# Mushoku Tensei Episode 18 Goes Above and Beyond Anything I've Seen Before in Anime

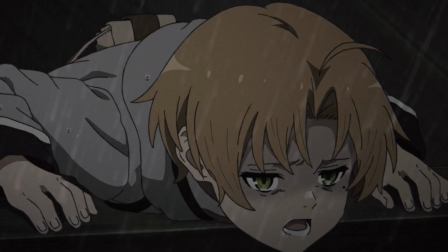0:00 Can we just take a moment to acknowledge the sound design team for Mushoku Tensei?
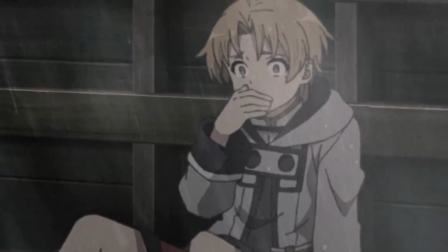0:04 Usually when we all watch anime, we focus on the visuals or music added for individual scenes within a story,
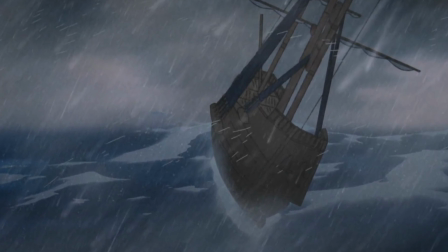0:10 but often people, including myself, forget to mention voice acting, which we had last week with Paul's forgiveness scene,
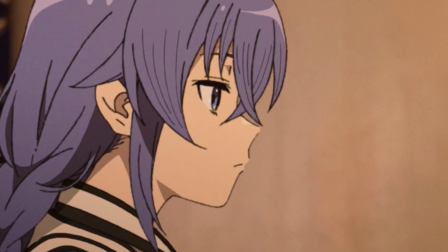0:17 and sound effects to add more life to scenes within an anime. So that leads us to the current discussion of the latest episode of Mushoku Tensei.
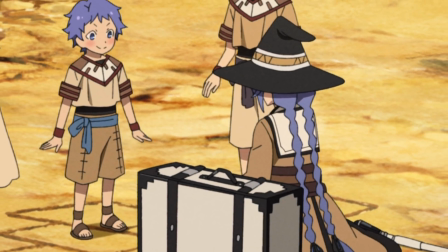0:25 The way the telepathy scene was showcased to the viewer was something I personally never seen done before.
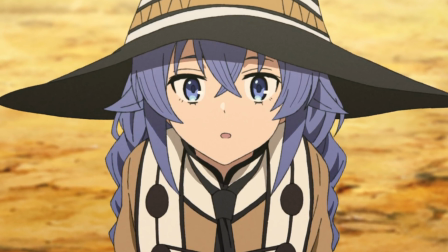0:31 It conveyed raw emotions of annoyance with the sound effects added in when Roxy's fellow villagers tried to communicate with her telepathically.
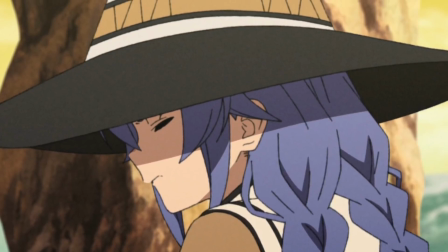0:39 I've always going on about the lengths this anime will go for immersion,
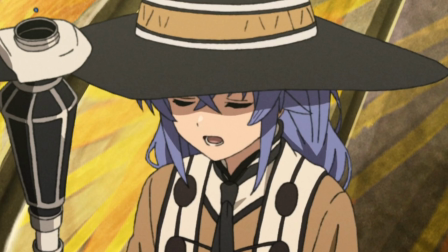0:43 and what better way to represent that than a second or third language thrown into the series.
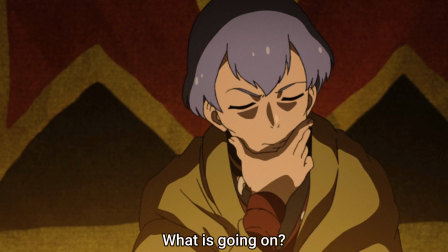0:48 So let's back up for a second and talk about a lot of hidden details that people will definitely miss if they don't have a refresher to episode 9 of Mushoku Tensei.
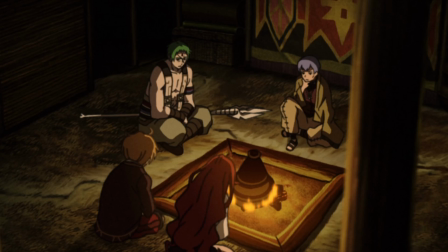0:57 So back in that specific episode, we get introduced to Rui and how he will help Eris and Rudy travel throughout the Demon Continent.
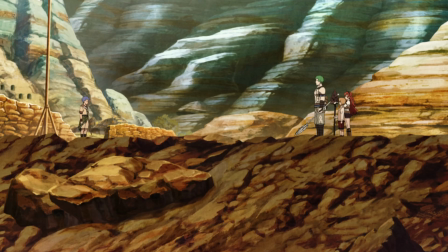1:05 Upon their early days of travels, we have our characters come upon Roxy's childhood village.
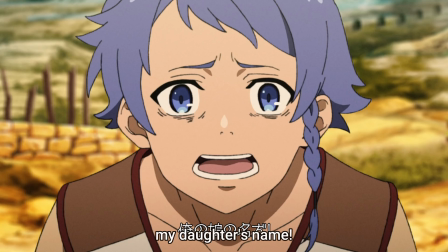1:10 We even get to meet her parents for the first time.
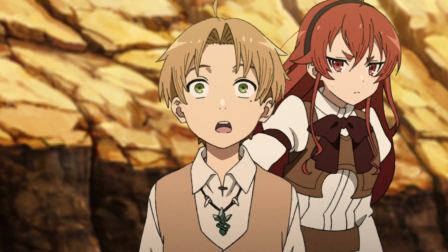1:13 For the audience, we learn of how the villagers are able to speak telepathically, but it really never dived into it that much.
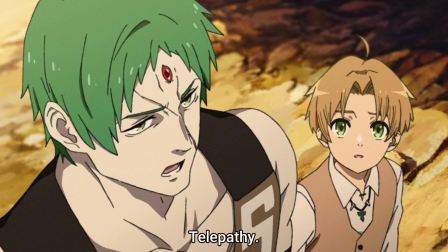1:20 However, from that moment, it makes you wonder if Roxy was capable of this too.
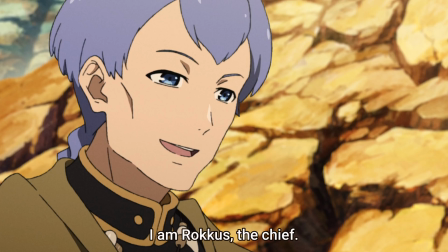1:25 However, she potentially could only use telepathy with people from her village, because if she could use telepathy with others, she might have done it with Rudy so far.
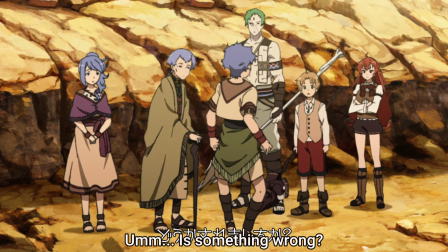1:33 So that's why it wasn't ever really dived into when she was training Rudy as a kid. Still, this was an early sign to how Roxy's village actually was,
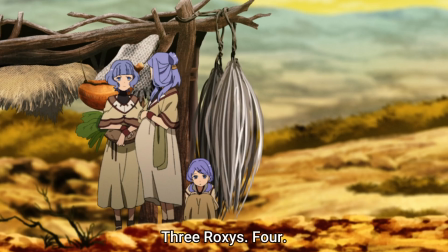1:42 because if you go back to these scenes, you'll notice there isn't a noticeable chatter in the background.
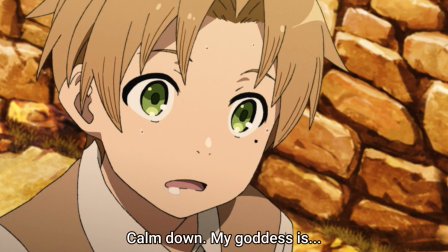1:48 Now, I know this seems like common sense. Why would we hear people in the background in Roxy's village?
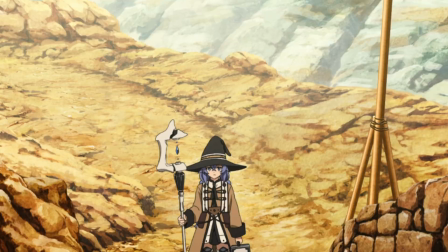1:54 Well, I would like to point out that every time we go to a village, town, city, whatever, within Mushoku Tensei, we hear background chatter from characters.
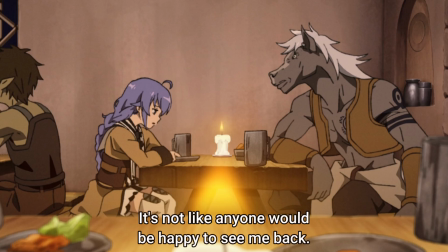2:03 The people in the background, like for instance in an inn, you can hear them talking, communicating. You feel the life. For instance, the world actually feels, lived in.
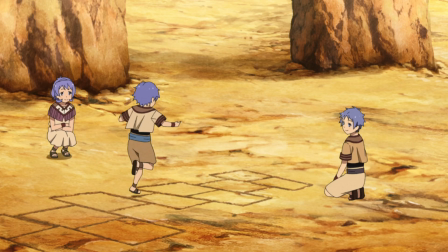2:12 So this lets us know the villagers in Roxy's village don't even know how to speak the demon language, or at least only a select few does.
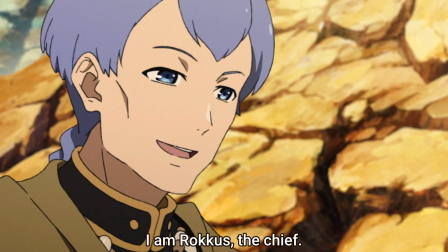2:20 Because the only people that actually spoke in Roxy's village to Rudy was the elder and Roxy's parents.
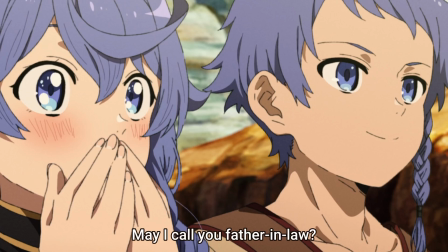2:27 I gotta respect that level of foreshadowing and hidden details thrown in for those that rewatch the anime. It's something I always love about rewatching anime.
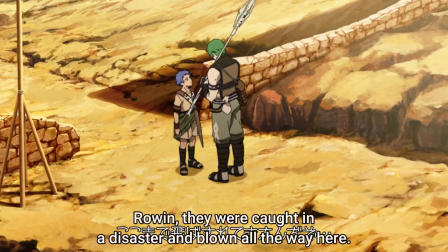2:34 Like for instance, let's say when I rewatched ReZero, you can always notice things that you never noticed the first time around, with how like animators and all that, and the story writer really throws in these things that you would never catch ever until you really go back and rewatch certain scenes. You'd be like, man, that blows my mind, just the level of setup that's been prepared since the very beginning.
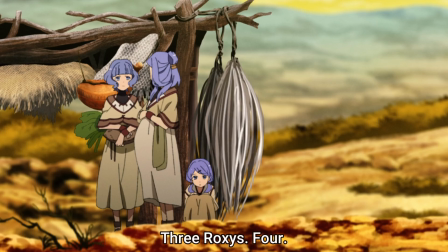2:52 And since we're on the topic of things that you could definitely miss if you don't have a rewatch, I would like to point out these two villagers right here. You see one that is noticeably pregnant. This is from episode 9 of Mushoku Tensei.
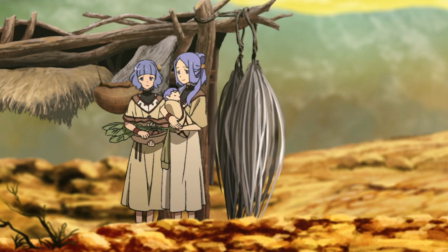3:05 And you fast forward to the latest episode, episode 18, and you see these same two people, but instead the person is no longer pregnant, which basically showcases, a lot of time actually has passed,
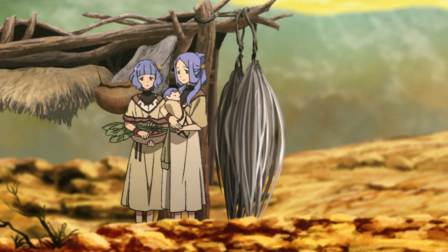3:17 and that, really what Rudy said was indeed true. Over a year and a half has passed, and, the world is continuing to move on.
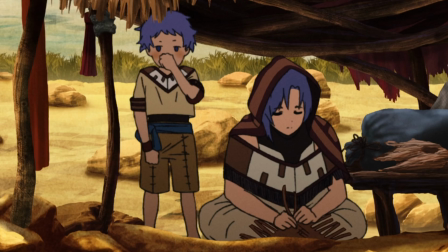3:25 I do like that sense of feeling that time really is moving, and it isn't just static and just staying still throughout the entire anime. The characters are growing and aging as they journey.
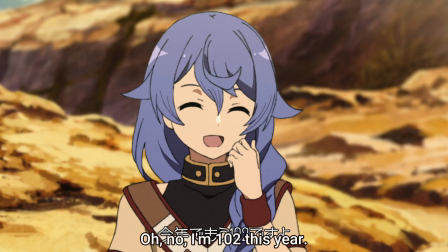3:37 And on top of that, we now know why Roxy's mother's demon language sounded so scuffed in comparison to her husband back in episode 9.
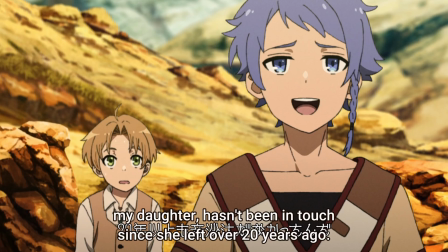3:46 She hasn't had to use the spoken language of, the demon language in 20 years since Roxy left.
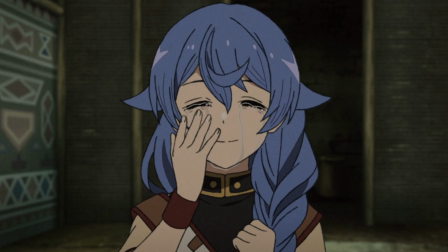3:53 She only spoke that language to communicate with her child, Roxy. It's absolutely brilliant storytelling, in my personal opinion, that all I can do is just sit back and praise it for what it really is.
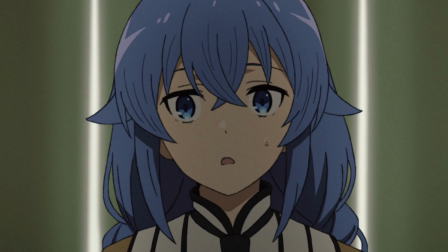4:04 Now let's move back to present day with episode 18 of Mushoku Tensei.